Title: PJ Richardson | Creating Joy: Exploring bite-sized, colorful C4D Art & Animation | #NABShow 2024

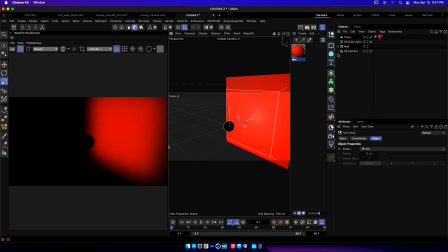(36:59)
and then my shapes are all basically off of this one center point here that I then light completely separately via it's either a spot or area light, and then play around with different lighting
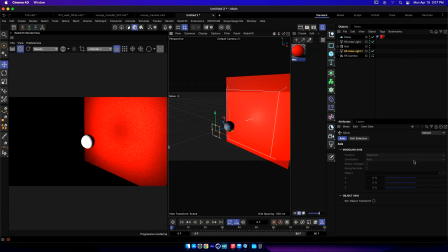(37:15)
configurations kind of from there. And what this lets me do is sort of control my objects pretty individually. Now there's this other cool little thing that I really like here, which is called add a target in null. And it basically makes it so that I can then just sort of move my
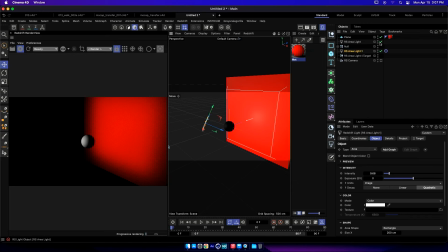(37:34)
lights around however I want while keeping it focused on one single center point.
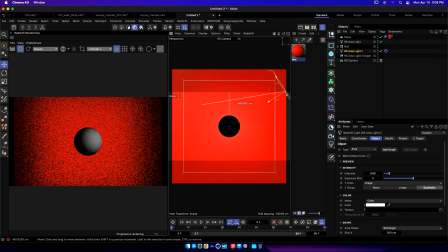(37:39)
So like I can go, do this kind of a thing, do that kind of a thing. This is where traditional photography really starts to kick in. And it becomes basically, this becomes sort of my key light. I then go in over here and add, a light fill from one other side over here, maybe.
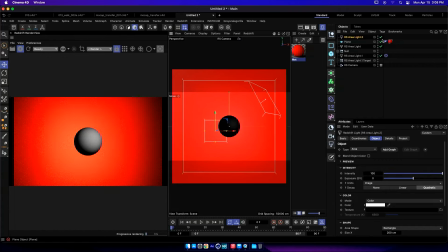(37:59)
And then my single favorite trick for all of this is then, so that becomes my fill.
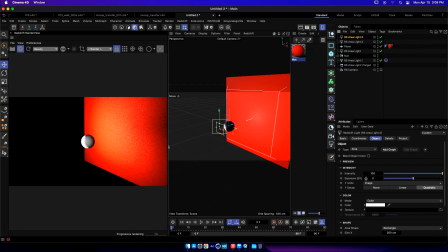(38:07)
And then my single favorite trick is always to do basically a backlight, basically a rim light behind it that then goes here, and then when we go back to,
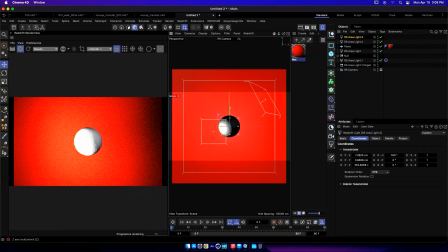(38:28)
it kind of becomes this little bit of a background sort of thing going on here.
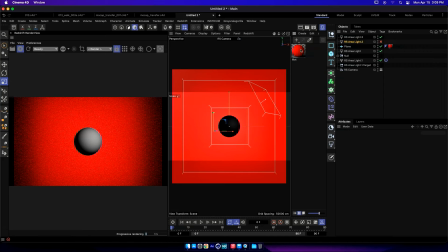(38:39)
And this becomes basically a rim that then I can kind of, I start to play with the textures, I start to play with how to
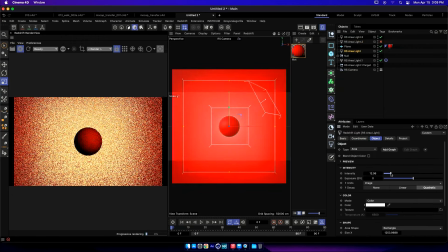(38:49)
basically control the light via even the textures a little bit, and kind of so on from there.
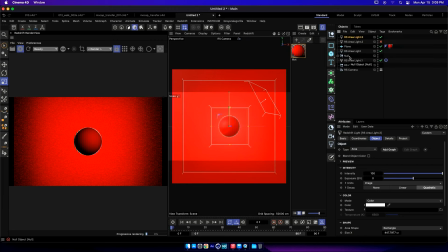(38:57)
So I know this seems super crude and basic, but this becomes essentially what ultimately becomes
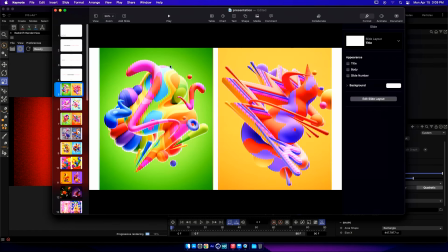(39:05)
like these types of renders. These end up just being kind of a rim light, one key light coming from above, and then a subtle fill that comes from the left or right, and then I light the background as its own light hitting that wall,
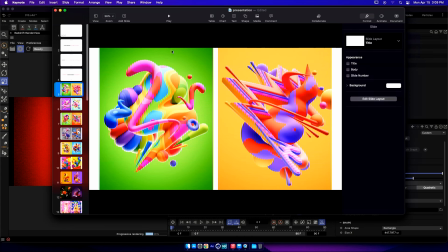(39:19)
mainly so I can create that kind of vignette feeling. The breakdown on these is my colors are generally tend to be, it's basically a mix of Maxon noise on a ramp,
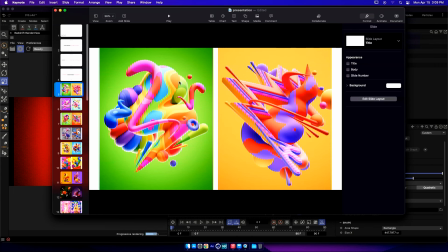(39:31)
and then I just pick basic colors from there, and then I'll have a reflection with the roughness cranked up pretty high so that I get this nice little soft edge, and that lets me control kind of how the light hits the model, but in a really controllable way.
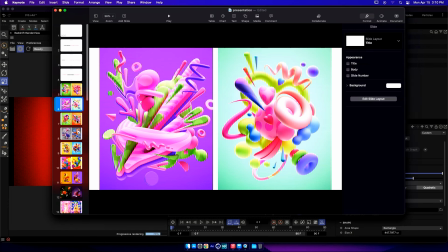(39:47)
And the majority of these are that exact same setup,
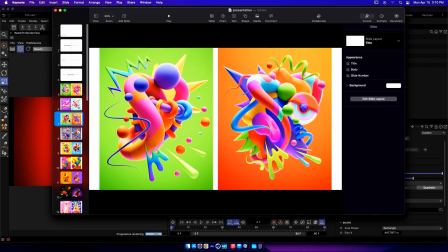(39:51)
just played around with different lighting movements and angles, switching around, different color and comp configurations.
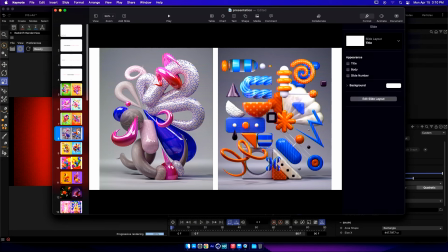(39:58)
And then when I get to something like this is just a simplified version where I just have a really strong key light from the top kind of down.
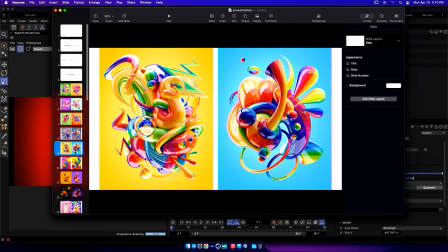(40:06)
And then, you know, this is this setup, but with the reflection cranked up really high on the objects themselves, and then I crank the IR up even more to get this sort of like remarkably surreal reflection pass that makes these compositions.
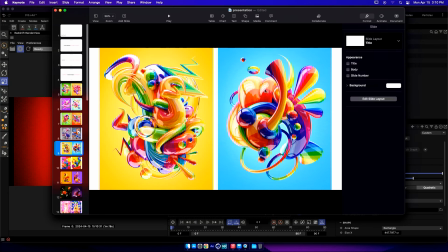(40:25)
And then really it's just about bend deformers and putting objects on helixes and that kind of a thing, and then just moving things around, rotating to just sort of essentially get what ends up being, you know, sort of a pretty composition and abstraction that way.
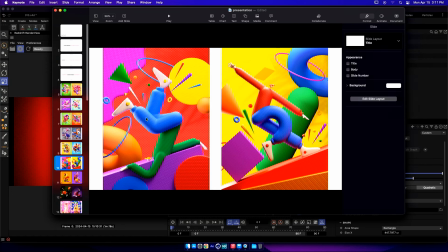(40:42)
And then similarly with these, all of these are my favorite tool in the world to make a lot of this stuff is basically a spline wrap,
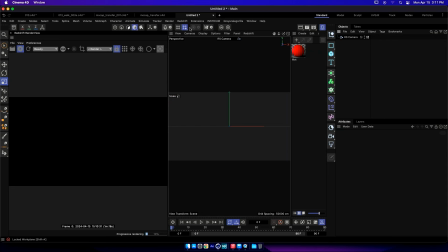(40:50)
which I can show you how that works here too. It's really cool. You go in, let's see if I can do it here. Like, yeah, we can do it here. You basically take a spline, you go down here to spline wrap.